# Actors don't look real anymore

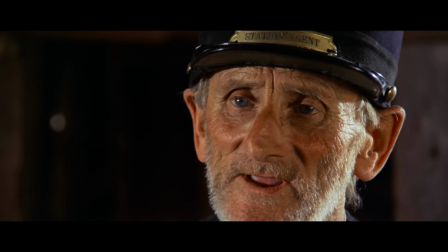To him, the defining features of the human face, brought out through lighting,
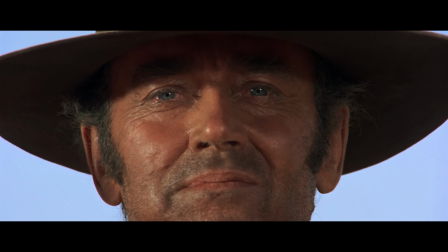grounded a character, and thus, he cast some of the most distinct faces in film.
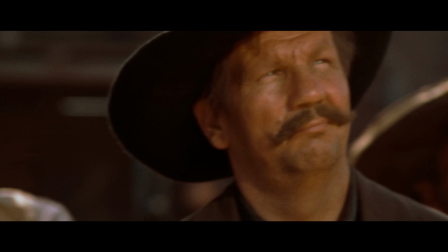Sergio, one good thing he had, he was great with faces. He didn't just say, get me 4 or 5 people to be in the background.
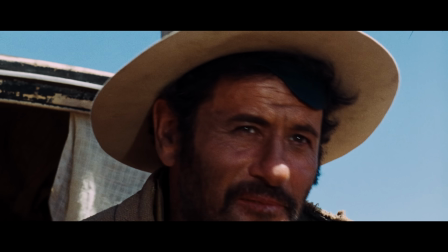Every one of them had to have a different look. To him, faces weren't objects, they were a canvas, and told a story on their own.
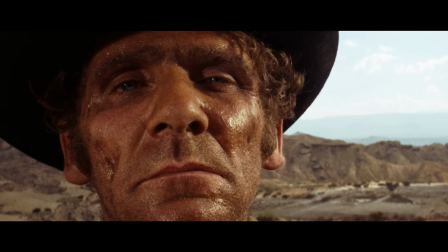By sculpting with light and shadow, and highlighting texture and imperfections, he informed us about their lives.
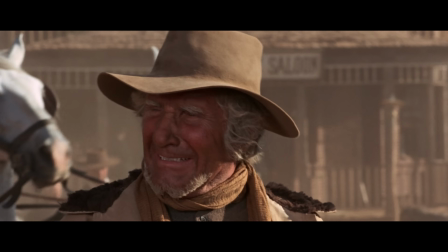He didn't have to tell us these people spent all their time out in the sun, he simply showed us.
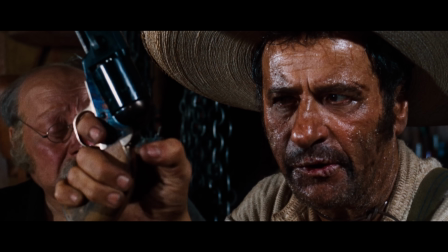$50. How much?
In many modern films, a character's roughness is often stated outright.
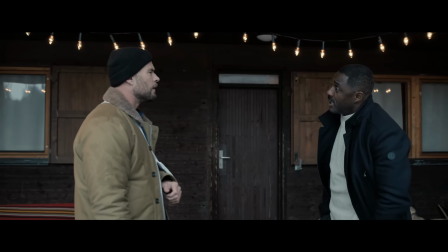soft light hides the detail of the face and body, and thus we can only tell that a character is rough through the script.
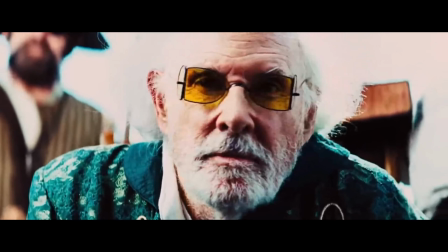Boys got sand.
So what caused this dramatic shift in style?
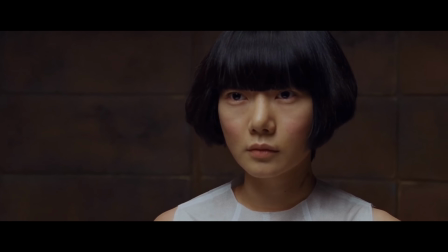Well, for that, we have to jump back to 2012.
That's just shit, you know?
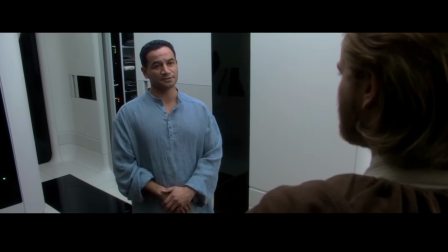The early 2000s saw the rise of digital film as more and more directors began switching to the new medium.
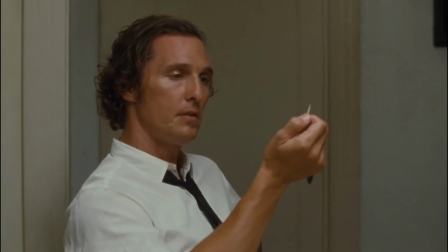So how'd you get from New York City to the metropolis of lately Florida?
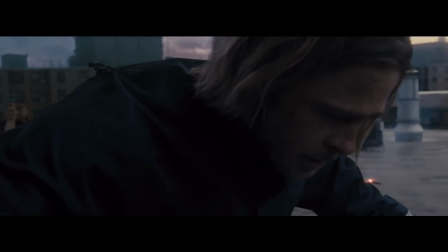But 2012 is where digital finally, and permanently, caught up to film,
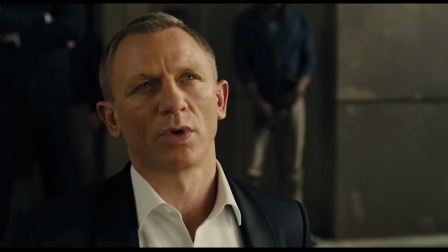with just over 50% of the top 200 grossing live-action films that year utilizing the medium.
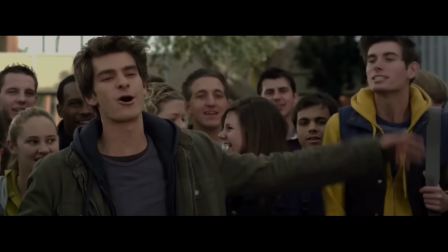Not the knockoff stuff that you see in people's kitchens from time to time.
And with this new shift in medium came new shifts in what audiences considered to be cinematic.
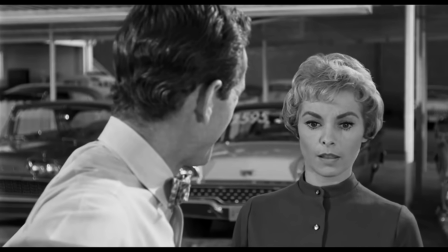See, digital sensors don't have grain, they have noise, meaning the inherent texture of film was replaced by the pristine clarity of pixels.
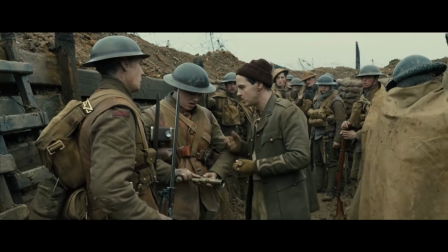When they start shooting at you, could you be so kind as to throw it back?
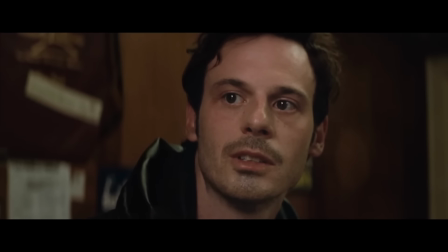And since digital sensors couldn't handle extreme highlights and shadows as well as analog ones,
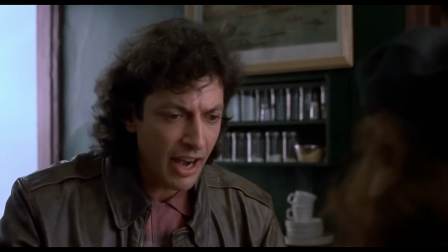this meant the hard single-point lights of the past were causing difficulties with their harsh shadows.
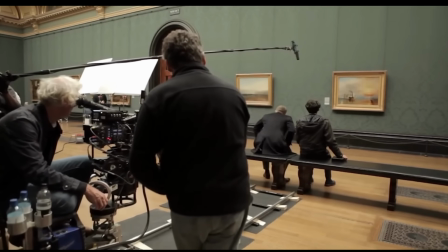And so, they were replaced with large soft sources, typically LEDs.
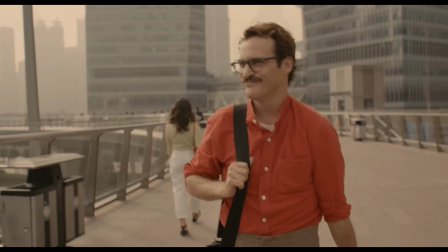This light wraps around the subject, minimizing imperfections and reducing harsh shadows,
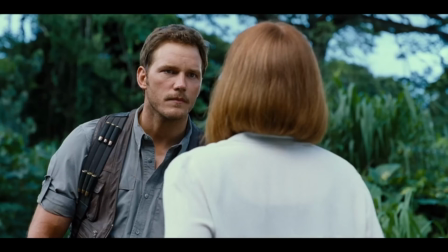and had a direct impact in how sunlight now looked in outdoor shots.
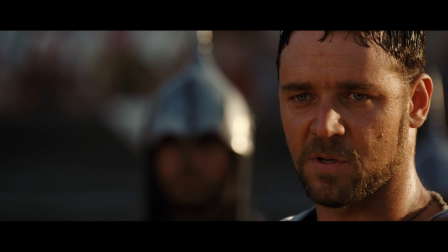Just compare these two scenes from Gladiator in 2000 and its sequel in 2024.
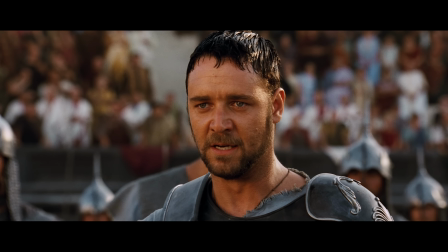And I will have my vengeance, in this life or the next.
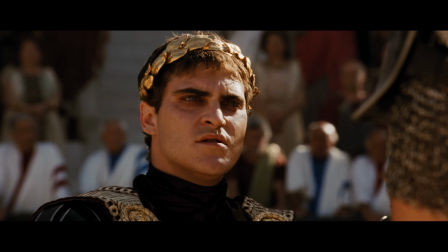Both scenes take place in sunlight, but in the original, we see those harsh highlights,
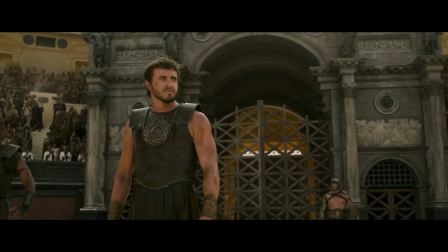whereas in the newer film, it's so washed out that it appears flat, and the whole scene seems to blend together.
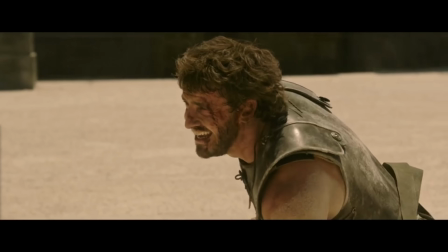Would sooner face your blade than accept Roman mercy.
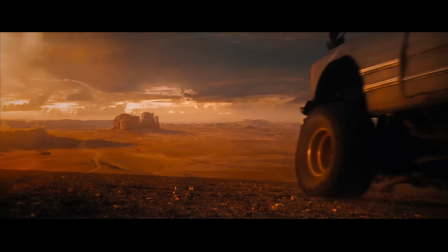But what we also see is a large amount of digital color grading, which gives directors the ability to essentially change the look of a film after it's been shot.
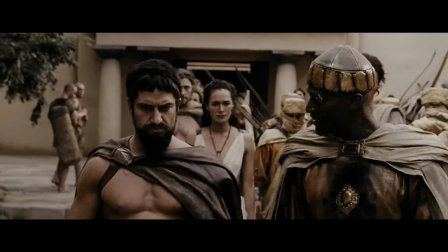This caused the trend of lifting the blacks and replacing them with grays, leading to a softer and more washed out aesthetic.
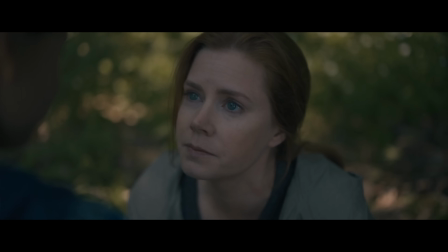I told him something that he wasn't ready to hear.
Now, all this isn't to say that one style is inherently better.
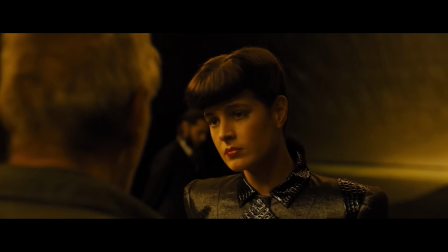The clean modern look can be properly used to create a futuristic appearance or ethereal image, but it's now simply become the default.
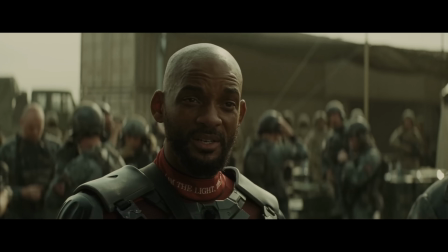What, we some kind of Suicide Squad?
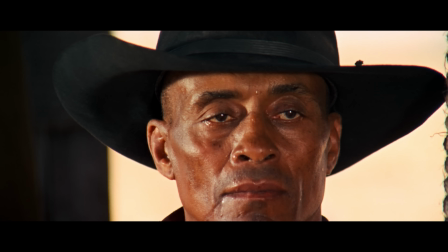The face in classic cinema was a document of a physical reality, whereas in modern cinema, it's a carefully constructed image.
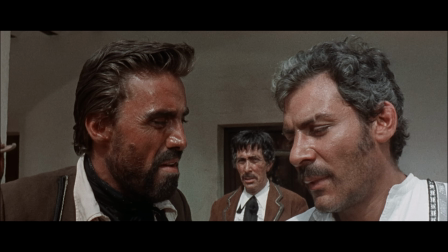So the next time you watch a film, look closely at the faces. Are they landscapes or portraits? The answer isn't just cosmetic, it's the language of cinema.
That's not what I'm being paid for.
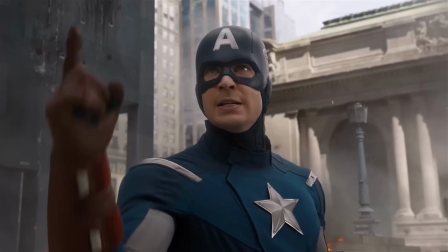I'm Luke. Thanks for watching. Frankly, my dear, I don't give a damn. Smash.